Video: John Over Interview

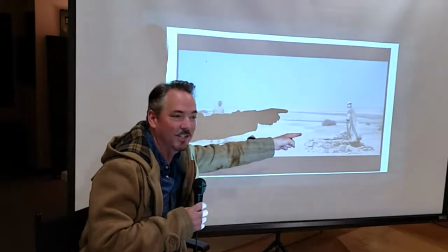(23:19)
out in the desert and he's with his guy that's his desert guy right there and they're out here and there is as well and
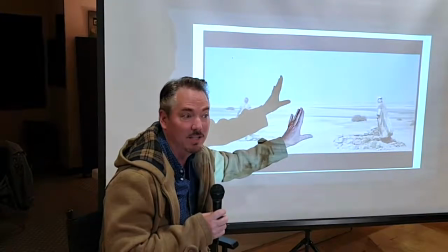(23:26)
they're stealing water from this guy's some somebody's well and this guy says don't worry it's okay to steal the water.
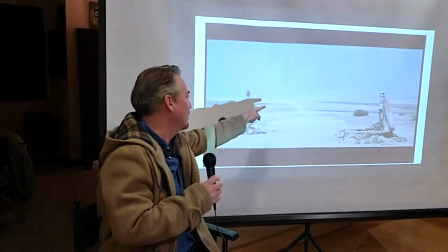(23:33)
No one will ever come. He's like, how are you showing? And then, boom, here comes this figure coming in the distance.
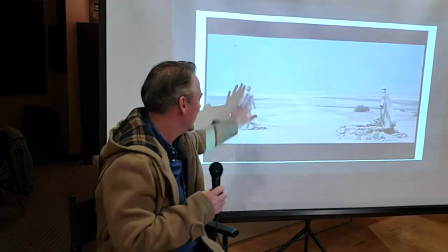(23:40)
Now, this is so beautifully staged. There's Lawrence. There's his guy.
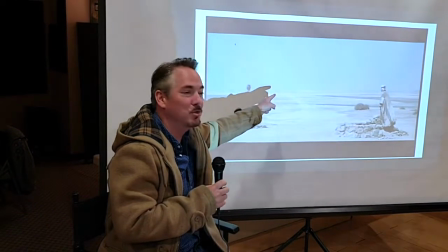(23:45)
And here comes, in between them, this mystery figure.
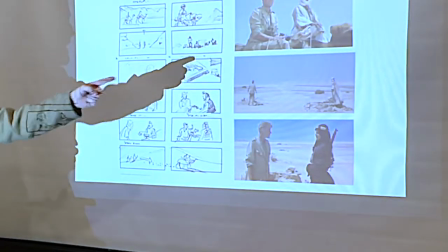(23:49)
So what happens is, this guy right here comes into the scene, shoots that guy, and takes his place for the rest of the movie.
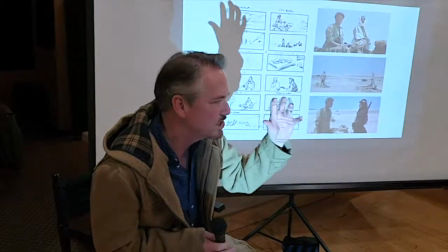(23:58)
This is what you're here to learn. It's how to stage things. Have you seen this movie Her?
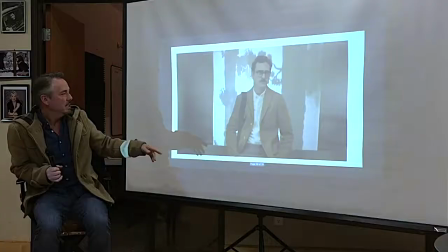(24:03)
No. Her is about a guy who falls in love with his computer. So, before he falls in love with his computer, this is his life.
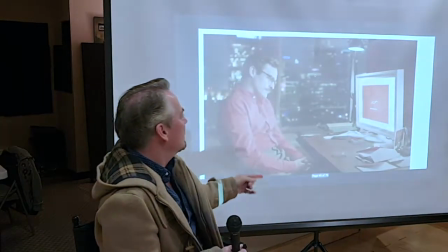(24:09)
Does he look like a happy guy? No. But then he meets his computer, who is the voice of...
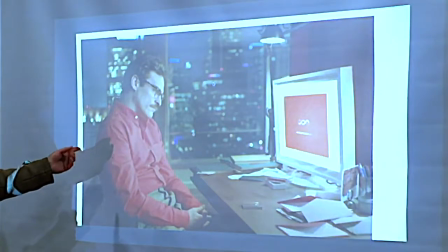(24:17)
Scarlett Johansson. And he falls in love. Now look how much red is in this show. A lot. She's red, and now he's got the red shirt,
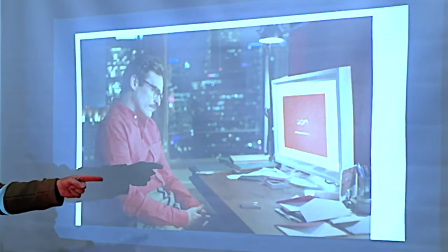(24:28)
there's a red book, There's a red envelope on the tube, red envelopes, outside we have red, now keep going, next.
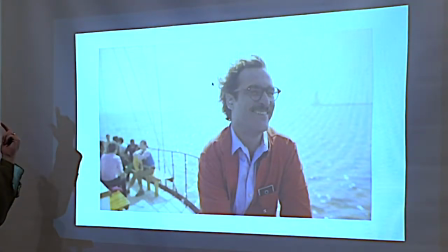(24:35)
Now he's got a red jacket and lo and behold his hair starts to turn red. And throughout the movie he gets more and more red.
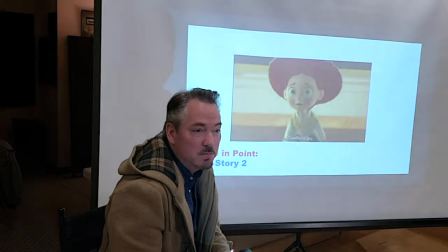(24:43)
Okay, keep going. Okay, it's this movie probably none of you have seen called Toy Story 2.
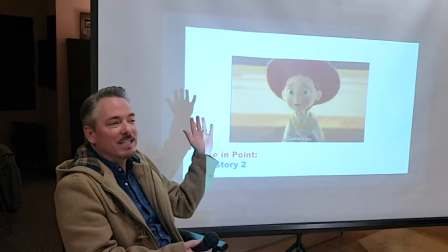(24:48)
Yeah, I've seen it a million times. Okay, now let's go to the clip.
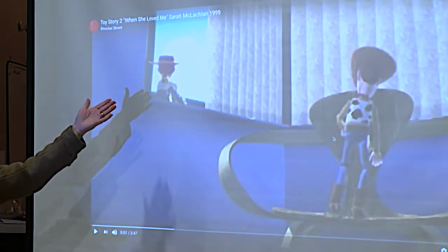(24:54)
In this scene, yeah, here's Jessie up here, is she feeling good? Nope. She's feeling bad because he's going to go back to his owner, right?
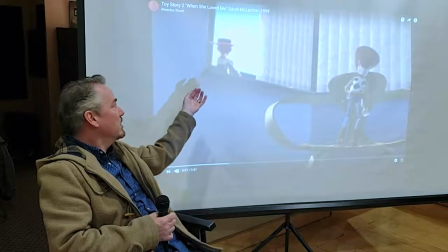(25:04)
And she's abandoned yet again. So now, what is this little scene?
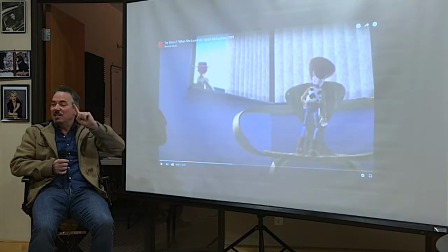(25:09)
Now, everything in a movie is not by accident. It's all there because someone designed it to be that way.
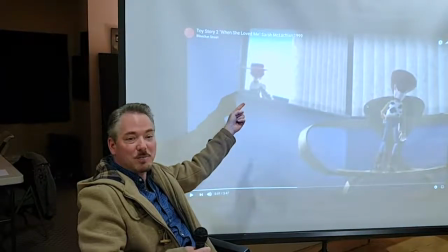(25:16)
Why is she facing that way? Like, if you're going to ask somebody out to dance and they do that to you, is that a good sign?
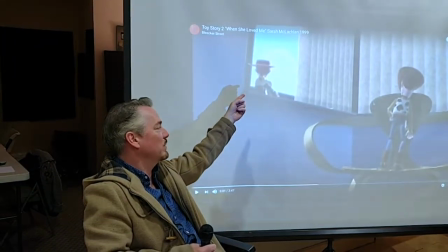(25:22)
No. No. Look, she's facing out the window. And then what's she looking at?
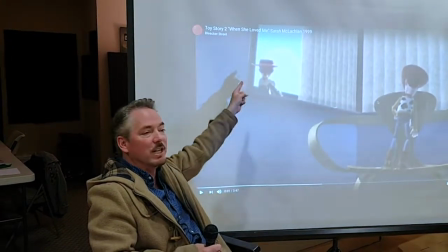(25:26)
She's looking at Blue Sky. okay here we go now look at where she is by the way she's up
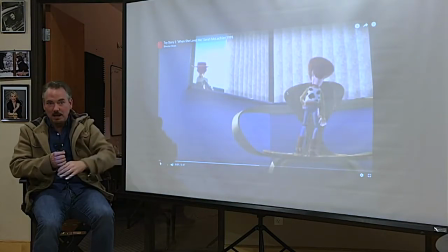(25:31)
above he's down below now one secret about filmmaking is
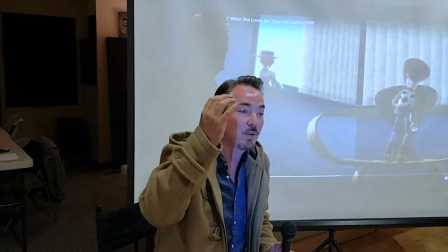(25:36)
that whoever has the higher ground often has the authority that
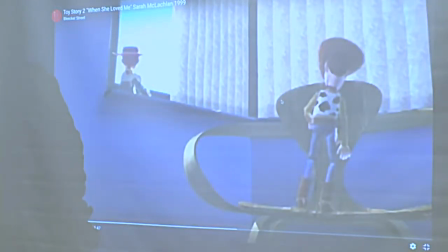(25:41)
means that she knows something that Woody doesn't now isn't that weird that's all in this shot before a single words been said she's higher than he is he's
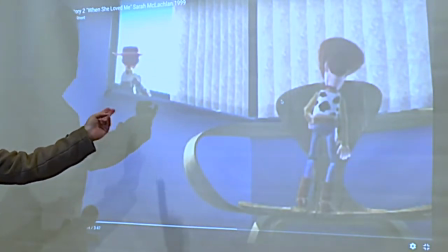(25:51)
coming up to her she's not going to him he's going to her
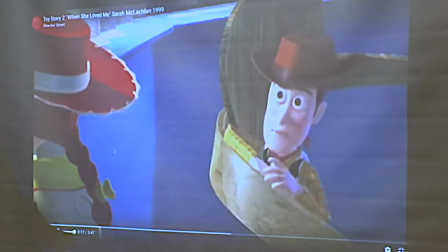(25:55)
okay look jesse i know you hate me for leaving she's still looking
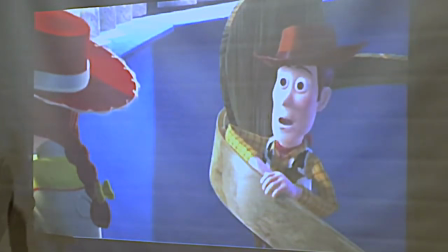(26:00)
at i have to go back i'm still andy's toy that's okay well if
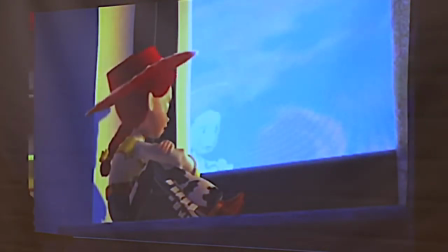(26:05)
you knew him you'd understand you see let me guess andy's a real special kid so i'm just going to point out a couple things like for example
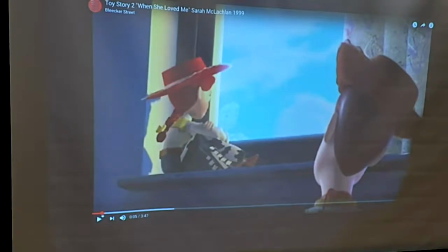(26:14)
um she's looking out the window right he's down below she's got the authority she knows something he doesn't know that that he can be forgotten look
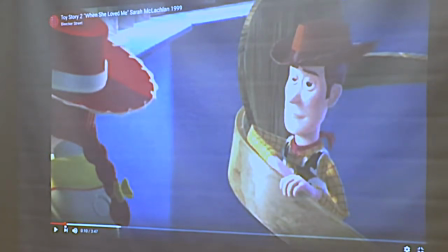(26:23)
at this down shot here she's still is she facing him at all no no and then she goes to tell her story hey listen the kids all love you and then she goes to tell her story and as she does she's looking out the window that's a perfect place for her to be
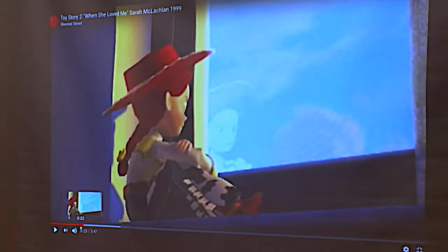(26:40)
to look into the past you know she's not looking at a magazine she's not sitting on the toilet no she's looking out the window
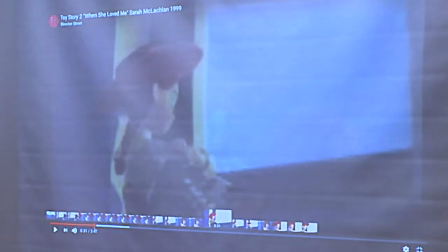(26:47)
so it's a perfect thing for her to remember how it used to be so now you go to this is just when you go to design you video game
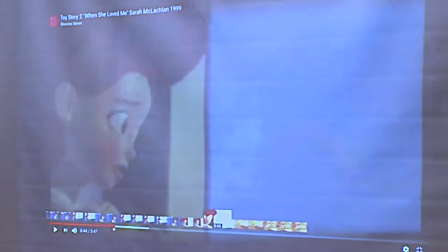(26:55)
guys or anybody designing any scene we go to her memory now here's this girl's room I
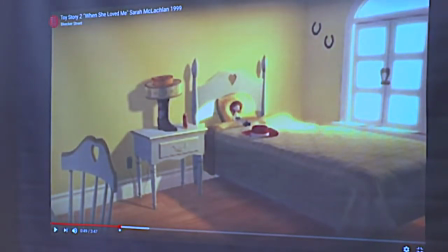(27:02)
ask you women here this is how your room look like as a kid anybody who here does their bedroom look like this
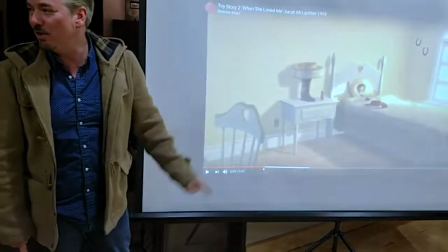(27:13)
why is there nothing in this room now John Lasseter had to sign off on
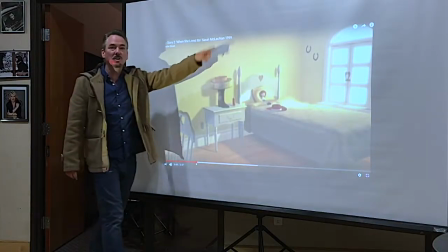(27:21)
this some background guy worked for months on this room then there would be posters and and you know if you're designing this room say oh a girl okay what would she
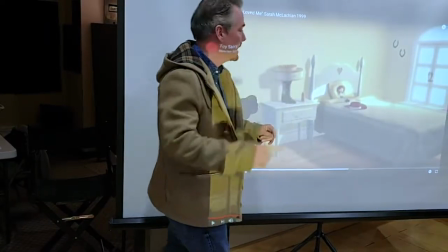(27:29)
have she had a Taylor Swift and blah blah blah which is I was the center of this girl's life now here's the
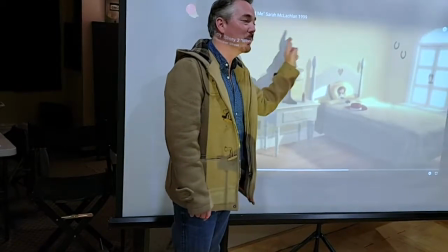(27:37)
beauty of the scene there's not chokes me up this isn't reality this is her memory of it
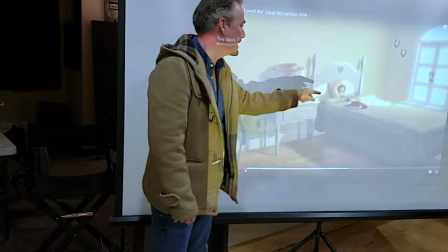(27:42)
this is her memory and her memory is she is
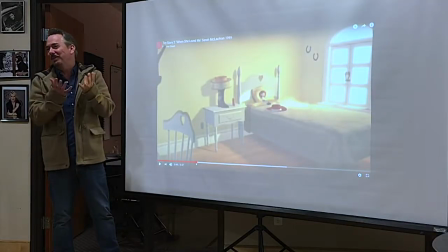(27:47)
all that this girls about it's wonderful it's so beautiful that's why
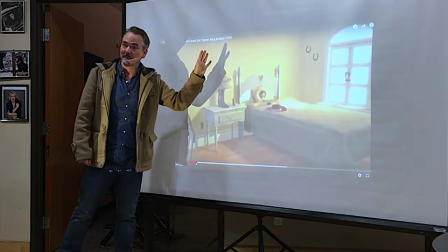(27:52)
it hurts so bad when she left but i want you to notice something about
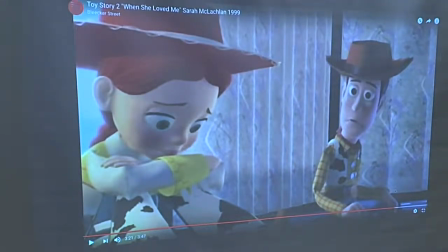(27:56)
when we come back where's ready yes he's up on her level now
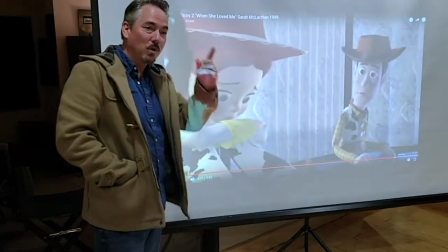(28:05)
isn't that great isn't that beautiful that now she's turned toward him they're having a conversation She's opened up to him now.
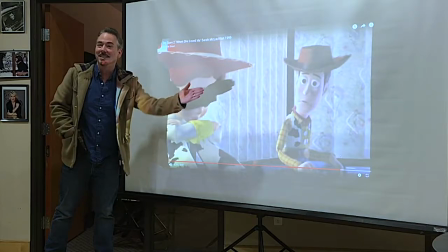(28:14)
And he's on the same level. Now he understands. Now he understands. This is the power of storytelling.
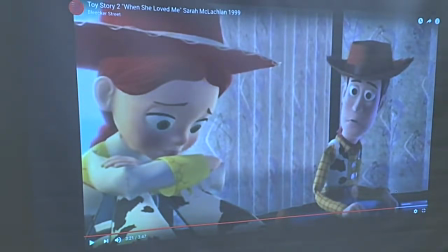(28:21)
Visual storytelling. So when you get any assignment and you think, okay, I've just got to show that these two guys are going to go buy bananas. They're so much fun to be had. And how do they get the bananas? But think about the content of what you're doing. Put in good ideas like in that clip. Think about that. Yeah. Thank you Mr. O'Bourke.